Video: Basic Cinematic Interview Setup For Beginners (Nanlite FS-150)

All right, let's learn a basic cinematic interview setup for beginners. And honestly, I use this setup for basically every single interview that I've ever shown. How's it going? My name is Andrew Murphy from Down Under in Gold Coast, Australia. Now, I know it can be quite daunting to first try an interview setup as a beginner,
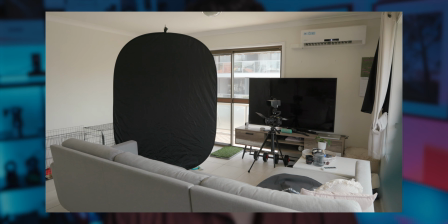but today I'm going to show you a few different options to make your clients look amazing, and it's going to suit any budget as well.
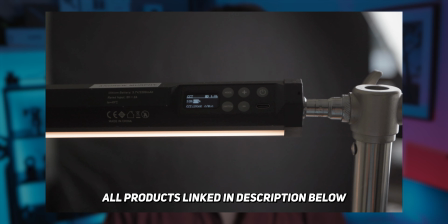And if you do want to pick up any of the products that I mentioned in this video, I'll leave a whole bunch of links down below, so you can click down there and check them out. Plus, stick around to the end and I'll show you how to get the cleanest audio to go with your perfect looking interview setup, no matter what camera you're using.
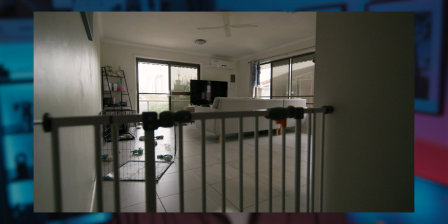So firstly, when we're getting set up for an interview,
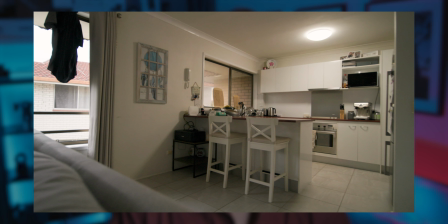we need to kind of scout out the location that we have to find out the best angle for our talent to face and also the best angle for our camera to face as well.
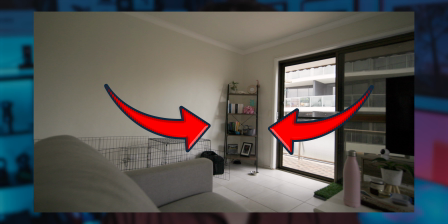A good real thumb is to shoot into the L of the room or the corner of the room because what does is it adds more depth, which helps us with that cinematic look.
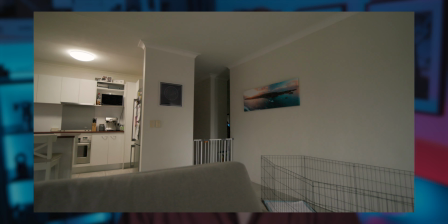So looking around the room, I decided to go with this particular corner. number one because the light sources are behind the camera
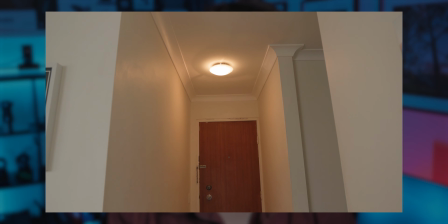and number two because we already have this built-in light which we can actually utilize which I'll show you later on.
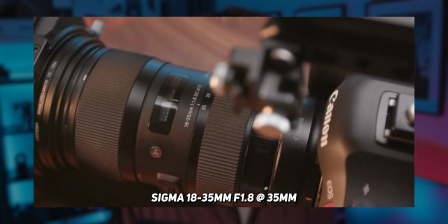As for the camera lens combo I'm shooting on the Sigma 18-35mm f1.8 at 35mm
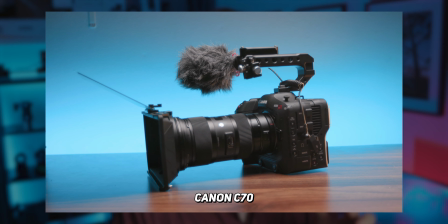and it's on my Canon C70 and this has a crop factor of one and a half times. So that makes my focal length about 52mm which is really great because it looks very natural and that's because our eyes basically see the same as the equivalent to like a 50 millimeter lens on a full frame camera.
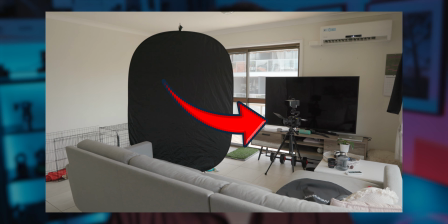I set up the camera about eye level, but I moved it down ever so slightly just because there was this gate in the background and I didn't want that to be in the shot.
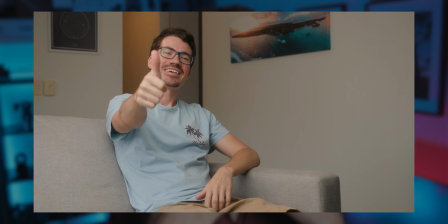And I also composed the image to have myself on the left side of the image because I knew that during the interview that I set up, I'll be talking to someone off the right side of the camera.
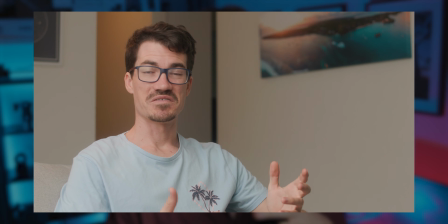So I'm gonna be looking like this. And what it does is it gives what we call breathing room in our image. So the frame isn't like right up here and we're looking off front. Now, if we look at the image with just natural light, it looks, it looks okay. It looks pretty boring, butt but we want to give it that cinematic look so it looks something like this. Now the easiest way to make our image look more cinematic is to add more depth and to add more shape. A negative fill is the easiest and the cheapest way to do this and it's essentially just a black bit of material and what it does is it either absorbs light or it helps to block light.
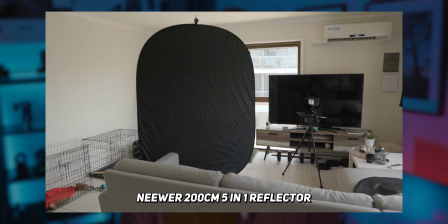I'm using a Neewa 2 meter 5-in-1 reflector that I picked up for about 60 Australian dollars and I'm
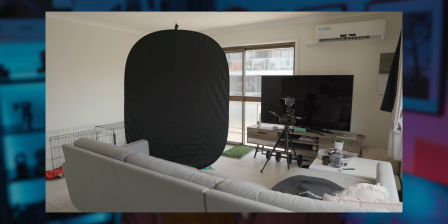facing the black side towards myself and bringing it in as close as I can without it being in the actual shot itself.
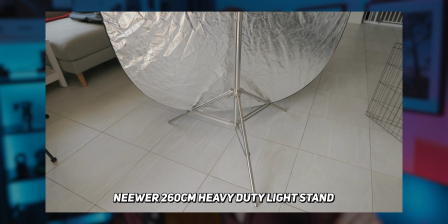And I've hung it on a light stand with the base touching the bottom legs to just stop it from swiveling around.
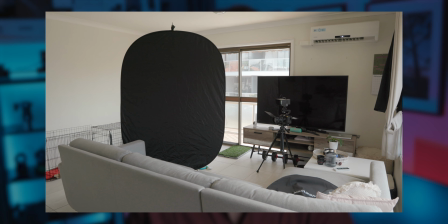And this is helping in two ways. So number one, it's actually blocking some of the light that's coming from the light source on the right side of our camera.
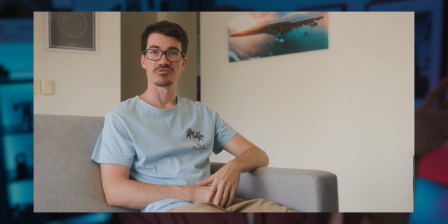And number two, it's actually absorbing some of the light that's coming from the light source on the left of our camera that's bouncing back on that left side of my face.
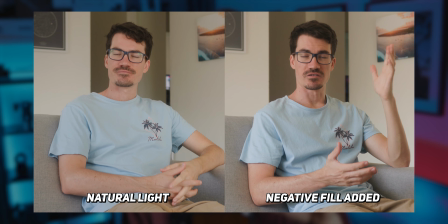Now if we compare these shots, we can see that my face now has a light and a dark side, which is adding shape and depth to the whole image. And honestly, if you can't afford lights, this is still a great way to get a basic cinematic interview setup. But what if we did have lights? Then we can set one up to the left side of the camera where our main light source is coming from.
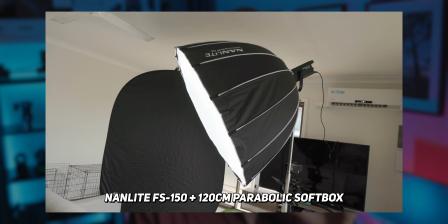I'm using a Nanlite FS150 with a 120cm parabolic softbox, which is a really, really soft light. Essentially, the bigger the light source, the softer the light is going to be.
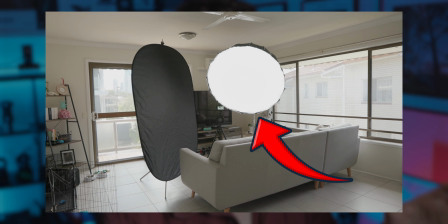Now again, I added the main key light to the left of my camera, mainly because that's where that main light source is coming from, and I know it already looks good. I just want to be able to control the light that's coming from that direction. And this is what we have with a light and a negative feel added.
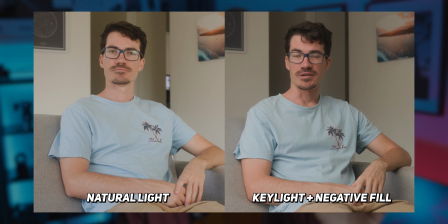And it's already looking a ton better than just using natural light. Now I should mention as well that that main key light was only set to 19% because we don't want to overpower the image. We just want to balance it to the natural light that's already in the room so it looks somewhat natural. And once we've set up that key light, we can actually experiment with a few different looks here.